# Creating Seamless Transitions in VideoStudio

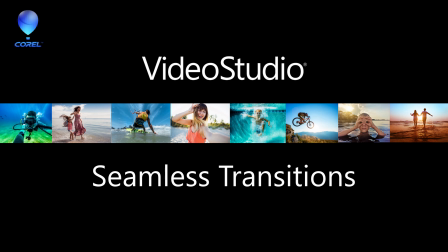[0:01]
Welcome back to another Video Studio tutorial.
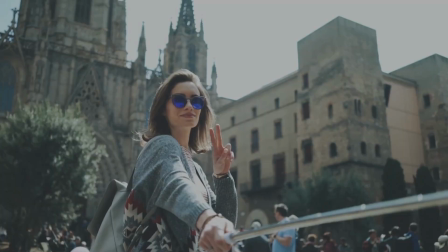[0:04]
Today we'll dig into seamless transitions, a great way to jump from one clip to another by zooming in on shared characteristics or colors of both clips,
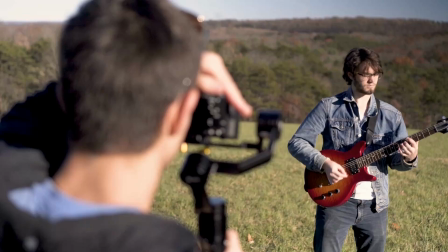[0:13]
giving you the option to transition between clips in a way that has more flair and is less distracting than a hard cut.
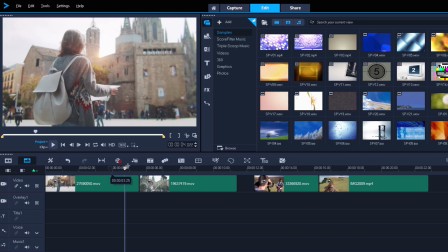[0:19]
I have two clips of this tourist in Barcelona on my timeline. When you have two clips that have a similarly colored sky or other feature,
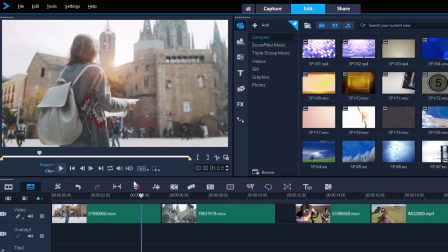[0:27]
like the top left of this first clip and the top middle of the second clip.
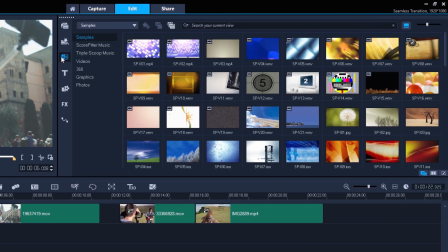[0:34]
You can try adding a seamless transition. Open the transitions folder in your library and use the drop-down box to show just the seamless transitions.
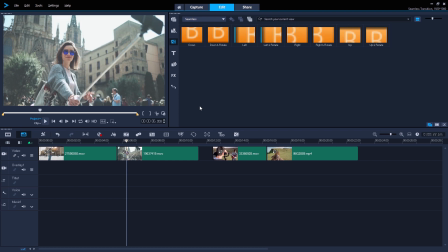[0:45]
As my transition is going to zoom in to the top left of my first clip, transitioning to the left makes sense in this case,
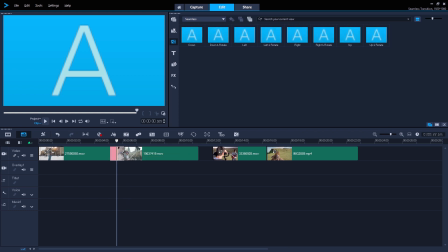[0:51]
so I'll drag the left seamless transition onto the join between the two clips but
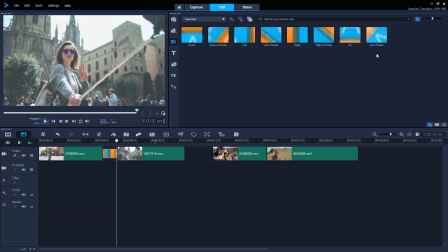[0:56]
of course there are seamless transitions for all directions as well as rotation transitions that rotates through 180 degrees within the transition as well then double click the transition and go to customize the
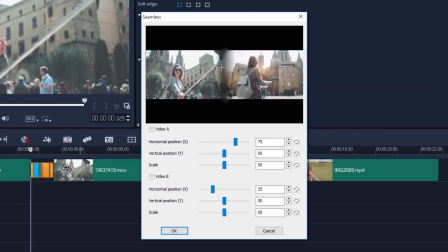[1:10]
middle of the display in this menu is where the seamless transition will take place so we want to line up the top right of our first clip with the top middle of our second.
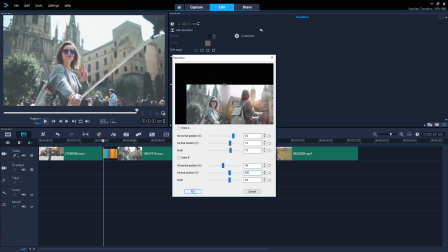[1:22]
That should just about do it. The transition will also play once we click OK to return to the timeline.
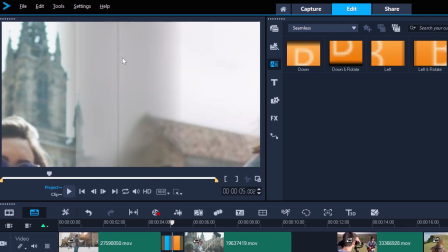[1:30]
But we have this ugly band of grey where the clips overlap. We want to minimize this join in the center so it disappears as much as possible. Let's check out the options for soft edge. There are light, medium and strong soft edges that blur the two edges together in different ways,
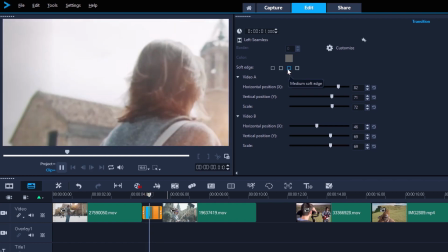[1:46]
and selecting a new soft edge to try out will also play the transition, so you can easily see it in action.
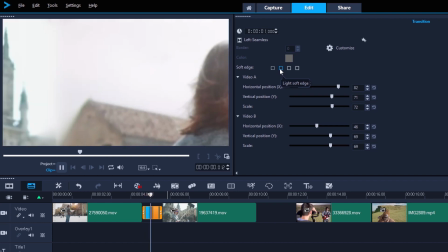[1:56]
In this case, the second option, light soft edge, seems to work best.
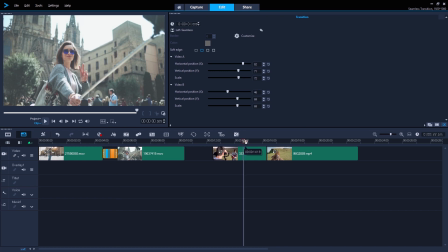[2:01]
Let's try one more seamless transition, but this time we'll use a rotation version. The next two clips I've got on the timeline have similarly coloured grass.
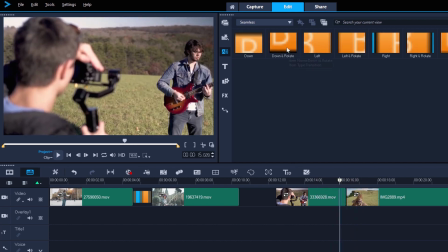[2:09]
I'll drag the down and rotate transition onto these two.
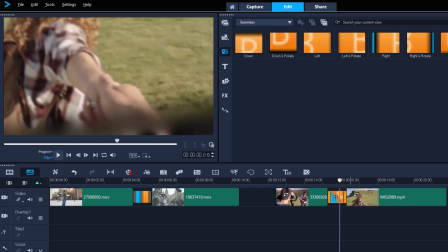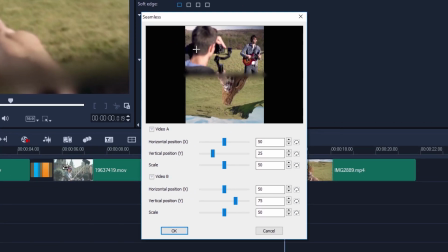[2:18]
I'll want to zoom in quite a bit on the grass so that the cameraman and the guitarist aren't in the shot when it rotates. And for the second clip, I'll need to have it slightly off-center.
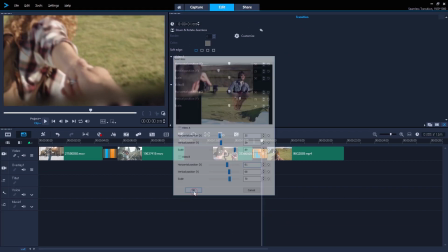[2:28]
It's looking pretty good, but let's try and remove that banding again with soft edge.
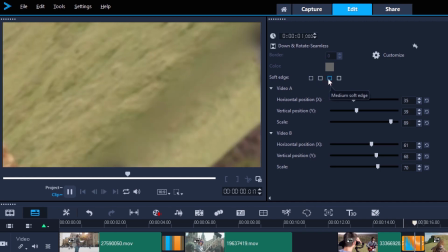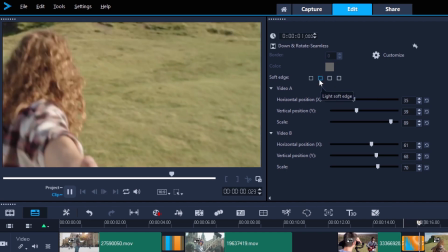[2:41]
Light soft edge seems to work the best again. Of course, like all transitions,
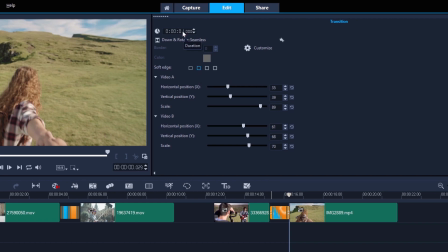[2:46]
we can change the length of the transition at the top here to make it quicker and punchier or longer at more dramatic, depending on what you need.
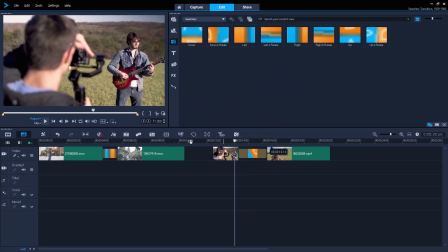[2:54]
Happy editing!